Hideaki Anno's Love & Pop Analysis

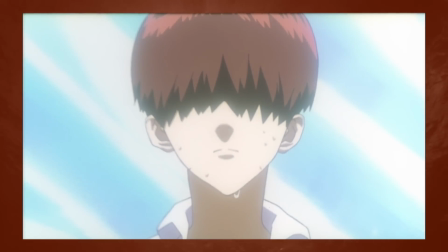0:03 Despite myself being one of End of Evangelion and, in extension, Neon Genesis Evangelion's louder voices of praise here on YouTube,
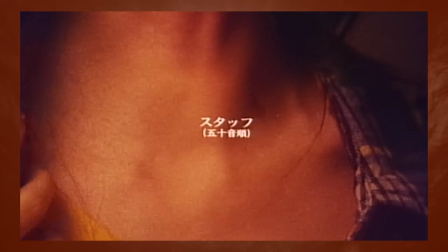0:10 I never took that much time to check out creator and director Hideaki Anno's other work. It's about time I did, and the first film that made it onto my list was 1998's Love and Pop,
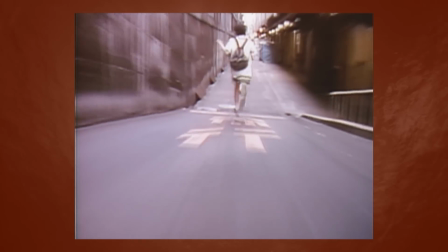0:19 an adaptation of Ryu Murakami's second Topaz novel, y'know, the guy who also wrote Coinlocker Babies and inspired Silent Hill 4.
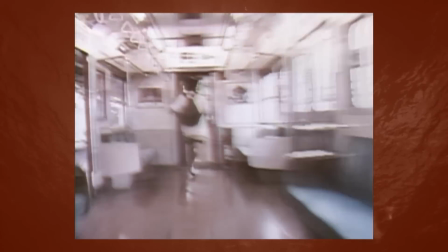0:26 So it's no surprise they came out profoundly moved by Hideaki Anno's Love and Pop, and And if you want to know if I'd recommend it, a thousand percent yes, I would.
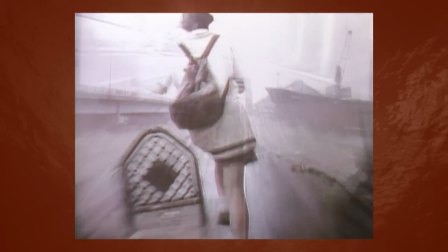0:35 If you're a fan of End of Evangelion and Evangelion, this is the next best thing. If you haven't seen it, I beg of you to take the next two hours or so out of your day and go check it out.
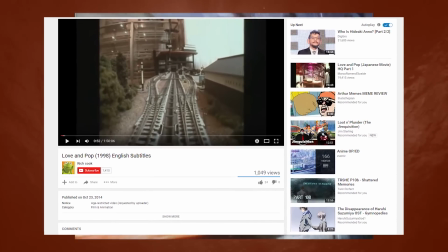0:44 It's currently been uploaded here onto YouTube, subbed in English, and honestly, this video can wait until you finish that movie.
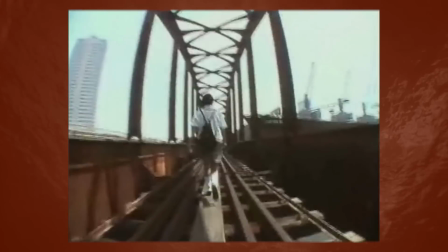0:50 Love & Pop, despite being a departure from the Eva franchise, has several echoes contained within that allude to Ana's involvement.
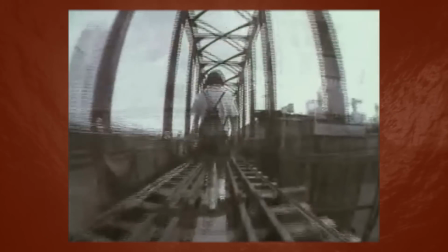0:56 This is just a guess on my part,
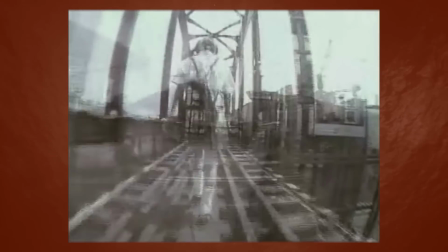0:58 but I have the feeling that the motivation to film Love and Pop was conceived almost entirely from Anno's work in the live-action medium through the cut real-world sequence from EOE.
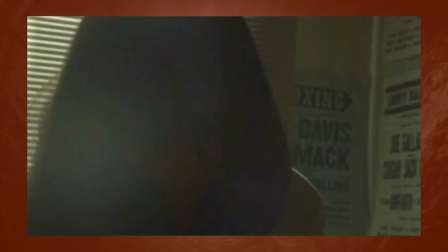1:06 Stripped from the home release of the movie, the sequence shows the mundane lives of Asuka and Masato as they deal with their lives and relationships and such.
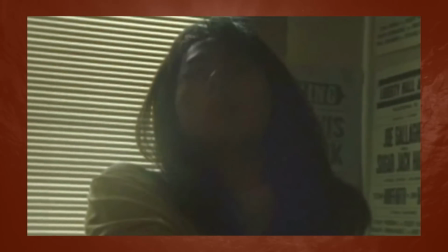1:13 I think Anno is fascinated with the condition of young people in particular, and I don't think I've seen any other Eastern director capture that quite as well as Hideaki Anno.
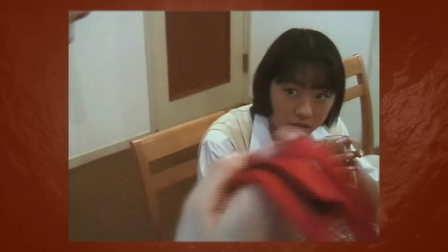1:21 Love and Pop follows Hiromi Yoshi, a 16 year old girl disenchanted with life at the start of the film,
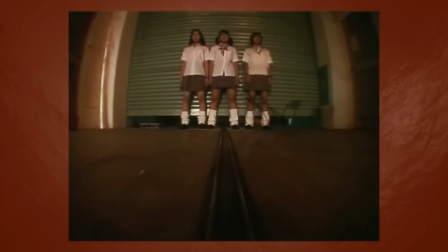1:27 dreaming about people walking into death, meditating over personal failures by comparing herself to her friends and their accomplishments,
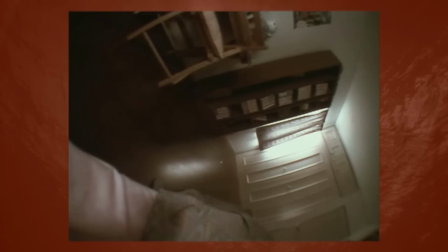1:33 and feeling like childhood and life is slipping through her fingers. She's obsessed with her nails and taking pictures to preserve memories.
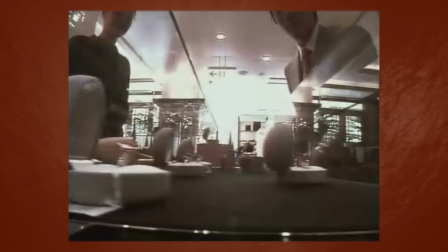1:39 She feels like she can be fulfilled if she earns enough money to buy an approximately around $2,000 ring.
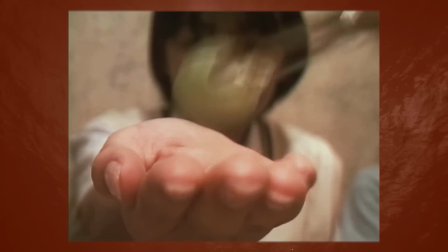1:45 To get enough money, she participates in enjokusai, something she learned from her friends. and jokasai, or compensated dating,
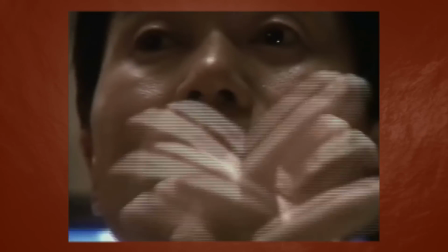1:52 is a Japanese phenomena where older men pay younger women to go out with them for various reasons,
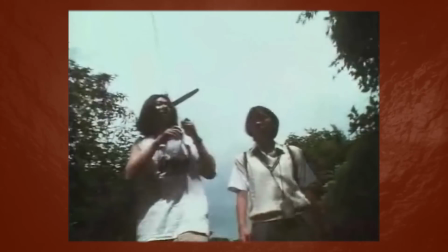1:57 sometimes sexual, other times not. Hiromi sells her services to these men in order to get enough money for the ring.
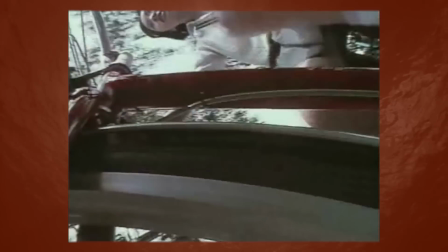2:03 The film was shot on prosumer Sony handicams, the kind of thing that you can pick up for around a thousand or two US dollars.
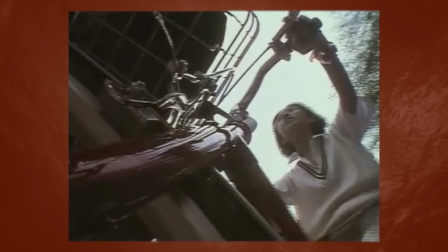2:09 Love and Pop feels distinctly guerrilla because of this, even going so far as to have dirt on the lenses.
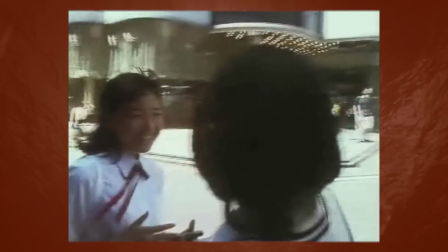2:14 This lends itself pretty well to the movie, making you feel at times like you're watching this on-the-spot documentary, and that makes you feel more in tune with the very real aspects of the subject matter.
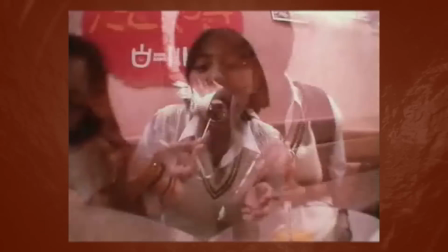2:22 A bit contrary to the realism, however, is the cinematography, and there are some crazy shots used in this film.
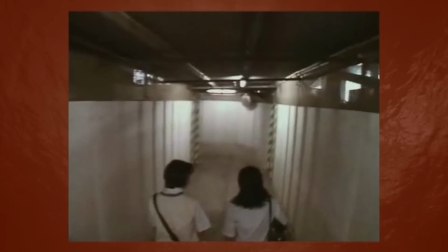2:27 You can almost see the way Hideaki Anno and his crew obtained them too, like sticking a camera on a pole and putting it inside a plastic box and then pouring liquid onto it.
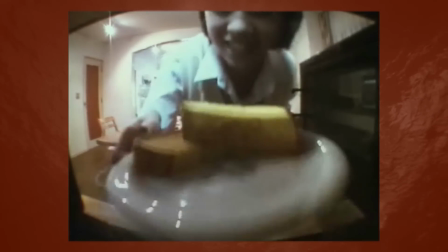2:36 The film has been praised and criticized for its experimental nature, positioning the camera in various unconventional places.
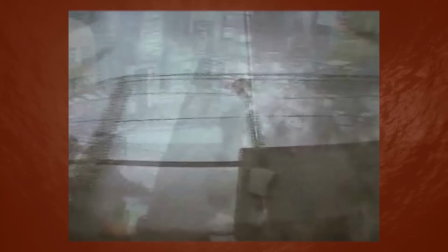2:42 I would normally hate the results of this kind of renegade filmmaking, but here I actually love it.
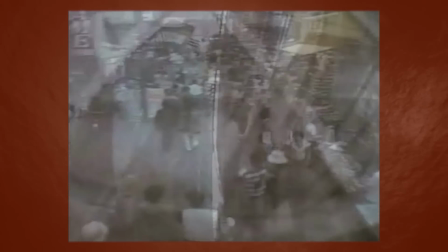2:48 It's simple enough to interpret but not so much so that you feel like it's obvious.
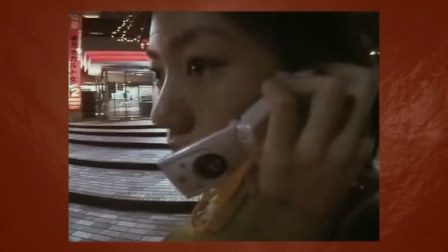2:52 It reminds you that you're watching a written movie with themes and symbols and metaphors despite its documentary tone, and surprisingly those two aspects mesh well together.
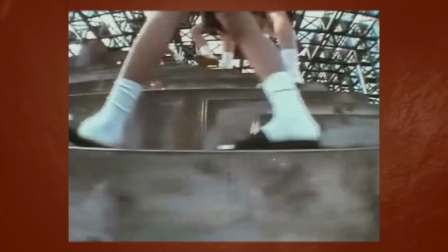3:00 When you see a tracking shot where the camera turns a corner, you can relate it to the one that you saw previously where Anno attached a camera to a toy train,
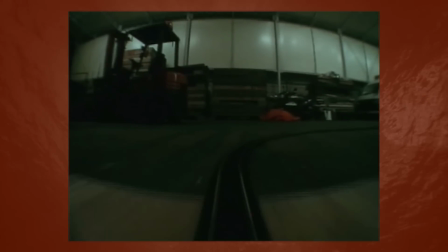3:07 and then think about how that scene in particular relates to the motif of trains.
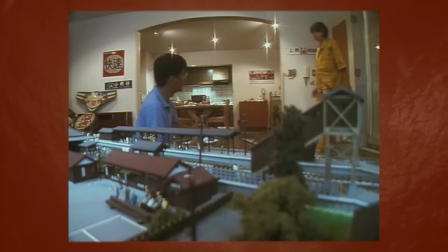3:11 Train cars are used throughout the film, and while they symbolized running away in Ava, here they symbolize the linearity of life, yet despite this the train and the camera make turns.
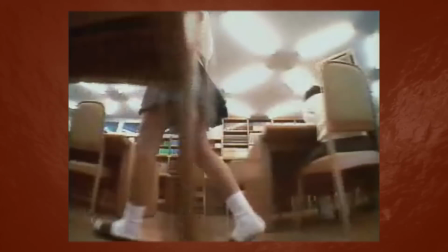3:20 Despite life being linear there are turns for the worse and for the better, and I think that's what he was trying to communicate here with the cinematography.
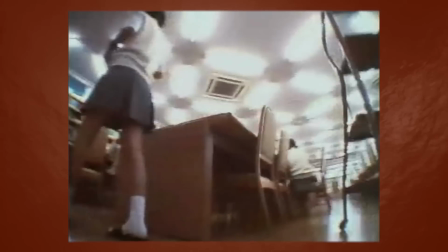3:26 It happens at very crucial moments. The editing and shooting decisions for this film are a direct evolution of the kinds of things we were seeing in End of Ava.
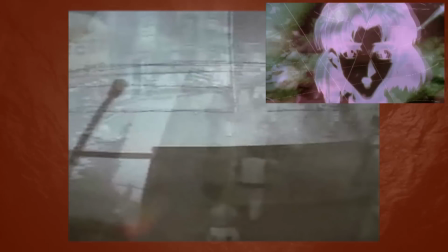3:34 Fisheye lenses to communicate discomfort, superimposition as a reference to stream of consciousness, aspect ratios warping to create claustrophobia,
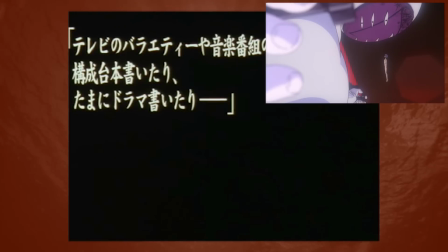3:42 on-screen text in place of dialogue to create a sense of distance between characters, poetic editing in tune with music for melancholy,
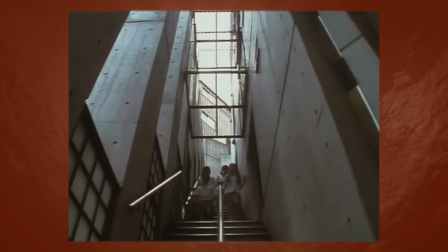3:49 even classical stock music is used. All those aspects are here, but Love and Pop adds its own stylistic decisions on top of the ones made for Evangelion.
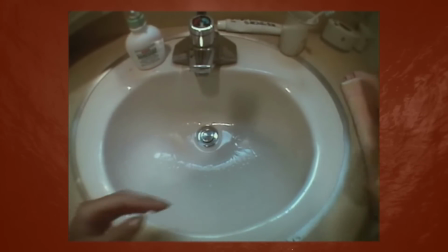3:57 Much of Love and Pop is shot in first person, embodying and identifying with certain characters, primarily that of Hiromi,
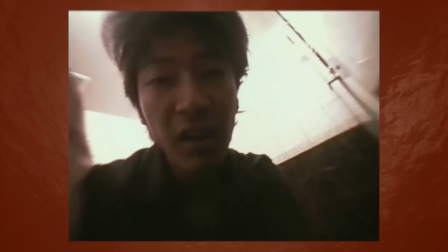4:03 our protagonist, but also unexpectedly with Captain EO, the troubled man who talks to a stuffed animal based on Michael Jackson's fuzzball.
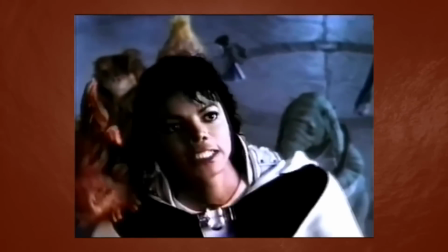4:09 Ye, a dead ship from the 80s that no one remembers.